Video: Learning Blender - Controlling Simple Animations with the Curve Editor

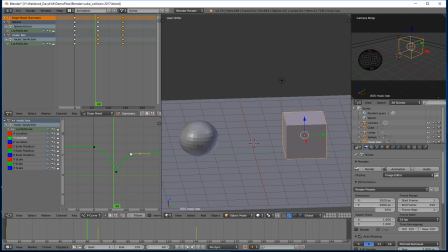(4:05)
But if I click on the cube and I make the bounce back pretty fast but the rate of slowdown pretty steep, then it's going to kind of signify that this cube has more mass because it's going to bounce back and then it's going to start slowing down and it's going to be really
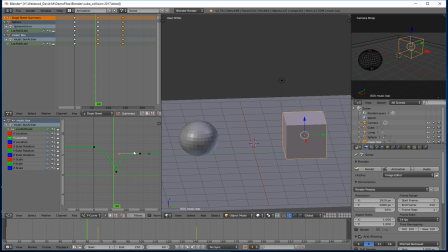(4:22)
slow towards the end. So what that's basically telling the viewer is this thing's heavier. I also can communicate that by making this take less time to slow down. So I could take my my cube here,
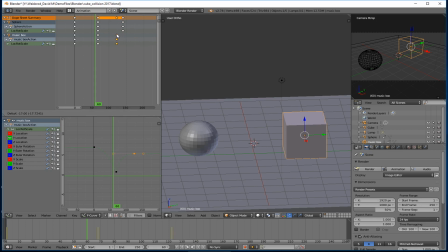(4:37)
and I could grab that and bring that keyframe forward a few frames. And now what's going to happen is it's going to bounce off, and that's going to slow down first before the sphere does. And so I'm signifying that the cube is actually of greater mass, you know, greater weight than the sphere.
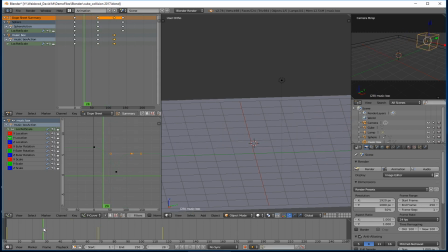(4:55)
Does that make sense? So, and you can play with these things a lot. You can also get really messed up with them too. So go slowly, test each one. Every time you make a change, kind of test it so that
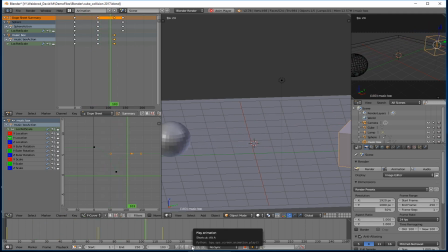(5:11)
if you do make something that's, you know, weird or bad, you can undo it. So right now, based on this, I'm not, like, they're not hitting each other with enough velocity to warrant the bounce back.
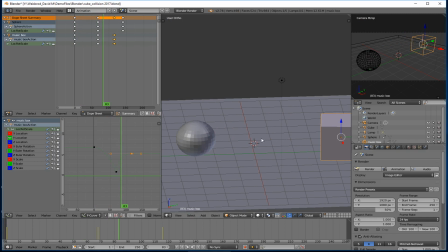(5:25)
You see what I mean? The bounce back is never going to be faster than the collision because of the way physics work, right? You lose energy whenever you collide or whenever you slide on something. So they're going to transfer energy into each other.
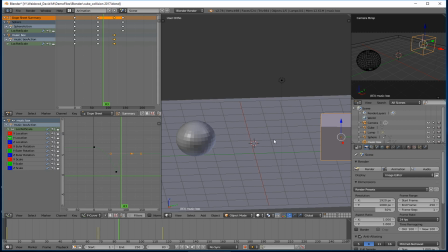(5:40)
They're not going to bounce back faster than they hit each other. It's just not going to happen. You know, think of a bouncing ball. You bounce the ball once, it goes up, say, eye height. It hits the ground. On the second one, it goes maybe to your chin. Third bounce, it's maybe now at your shoulders.
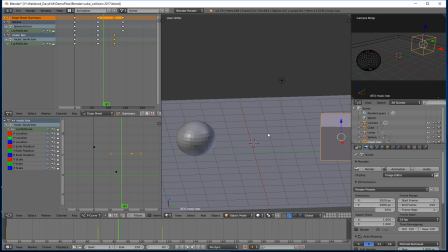(5:57)
Fourth bounce, it's at your stomach, and so on and so forth. So this is very inaccurate in the way that I would expect objects to behave when they are moving. So I would need to kind of start adjusting my keyframes to kind of make that happen.
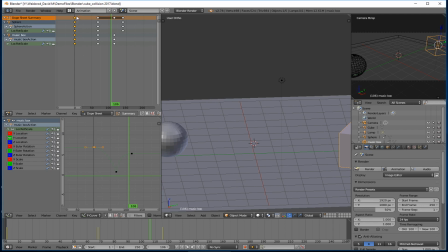(6:17)
So what I might do is click these and bring them forward so the objects aren't moving right away. Or if I didn't want to do that, I might take these, hold the shift key down, right click on all these keyframes, then click the G key,
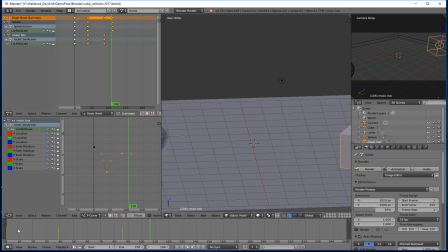(6:34)
bring them forward to increase the speed in the beginning part of the animation so that the collision makes more sense. Now, that's starting to look a lot more natural. And then still, it's maybe a little fast.
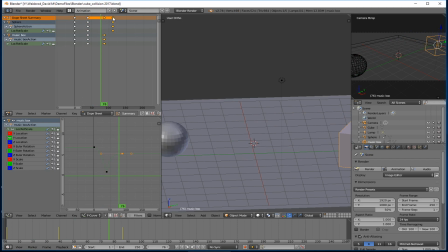(6:49)
So shift, right click on these two keyframes here, G key, spread them out just a little bit to slow down the rebound of the collision, and then I can play it.
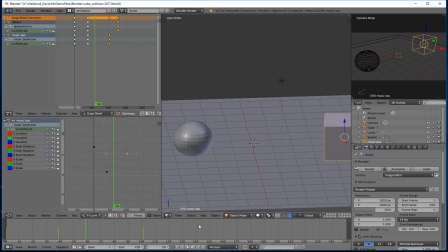(7:01)
Now, the play button only works and is only accurate for you to judge things by as long as you're running at 24 frames per second. That's dependent upon your computer, and it's also dependent upon the complexity of the animation.
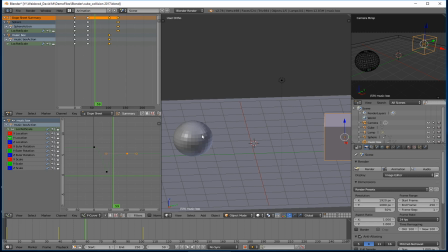(7:15)
Right now, this is really simple. I've got three objects. I've got two cubes in a sphere. So the computer's going to be able to run it at 24 frames per second pretty easily. However, if it's jittery or really slow, pay attention up here in the camera view. It will tell you how many frames per second it's running the animation at.
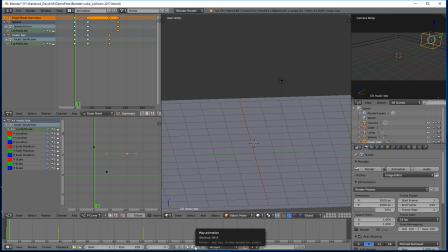(7:35)
And if it's anything less than, say, 23 or 20, you really don't want to pay attention to what the speed is because it's giving you a false impression of what the speed's actually going to be.
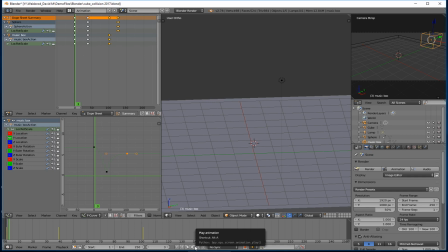(7:49)
And if that happens, there are other methods by which we can figure out what the animation is going to look like. But right now I'm running at 24 frames per second with it occasionally dipping down in the 23, it looks like, and it went red, the numbers went red there.
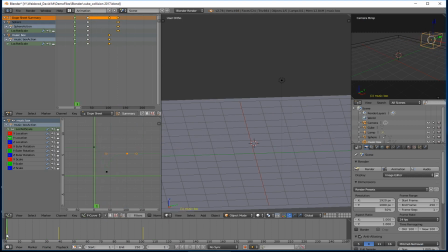(8:04)
That's telling you, hey, it's dipping below what you're supposed to be seeing. But it's accurate enough, I can get an idea.